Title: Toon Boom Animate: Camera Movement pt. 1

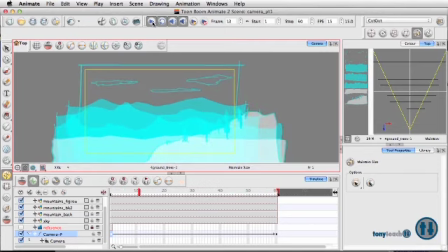1241s
So now you actually understand a little bit more of how things can work and how you set them up on different layers and everything like that. So this is going to be an interesting part. And I think I will give you one little sneak peek here.
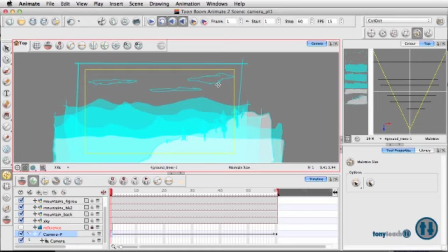1259s
What I'd like to do is to make sure that our sky doesn't really change size, because it's pretty far back there. Okay. So what I want to do
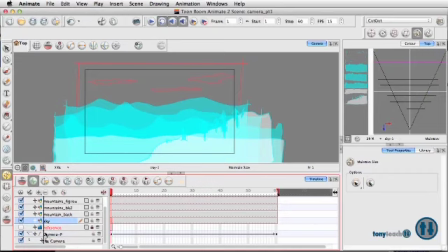1270s
is, let's go to the sky, and I'm going to pull this down, and so it is parented with the camera peg. It is still far in the background, but I have it parented with the camera. So whenever the camera moves, the sky moves with it. Okay? So now if I play this,
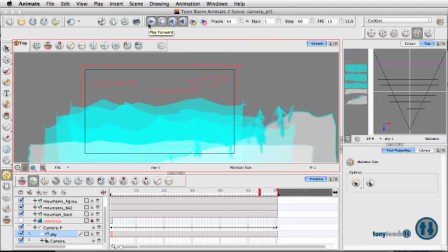works a little bit better.
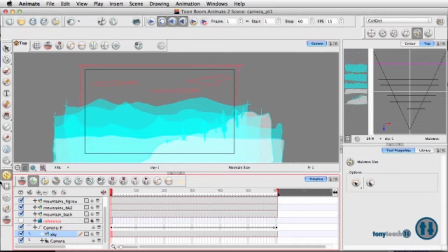1302s
And make sure I'm going to turn off my animate for a moment. I do want to do a few changes here. Thinking there's not enough movement, so I'm going to make them a little more, make the pieces a little more distant.
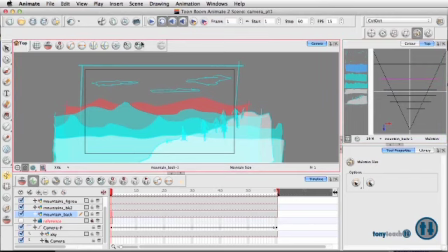1326s
And see what that looks like.
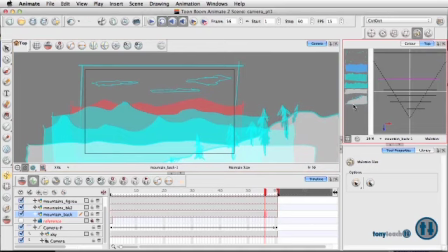1336s
Okay, so you can start tweaking these and twisting some things around. The one thing I'm probably not going to mess with is the water, but I can start playing around with these and just to get them to the right look.
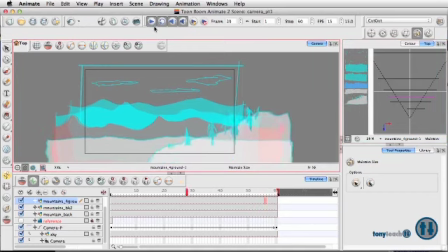1351s
And again, the main reason I'm doing this is to make sure that you're not wasting too much time working on the illustration. You just want to just figure out, yes, is this the look that I want? And I think it looks pretty decent, actually.
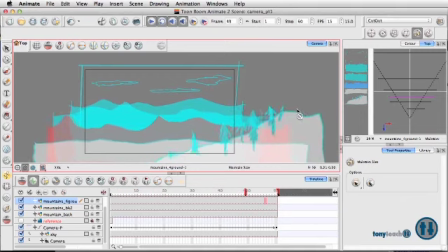1372s
So we'll be catching up on the next section, where we'll start working on rotating and doing different camera angles, as well as we're going to give some movement to the clouds. Not that they're moving
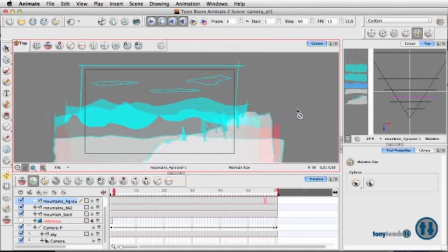1389s
along with the camera as much, but we're going to actually have the clouds kind of blowing in, like the wind is kind of moving it, just a little bit of time lapse, a little nice look to that. So this has been Tony Ross for TonyTeach.com. Remember, keep it simple, make it perfect.
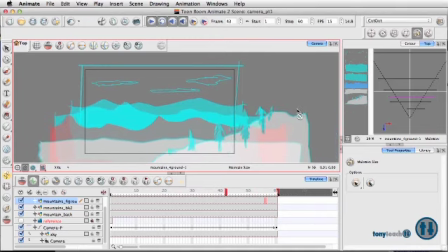1408s
If you don't have time to make it perfect, rethink the idea. Have a good one.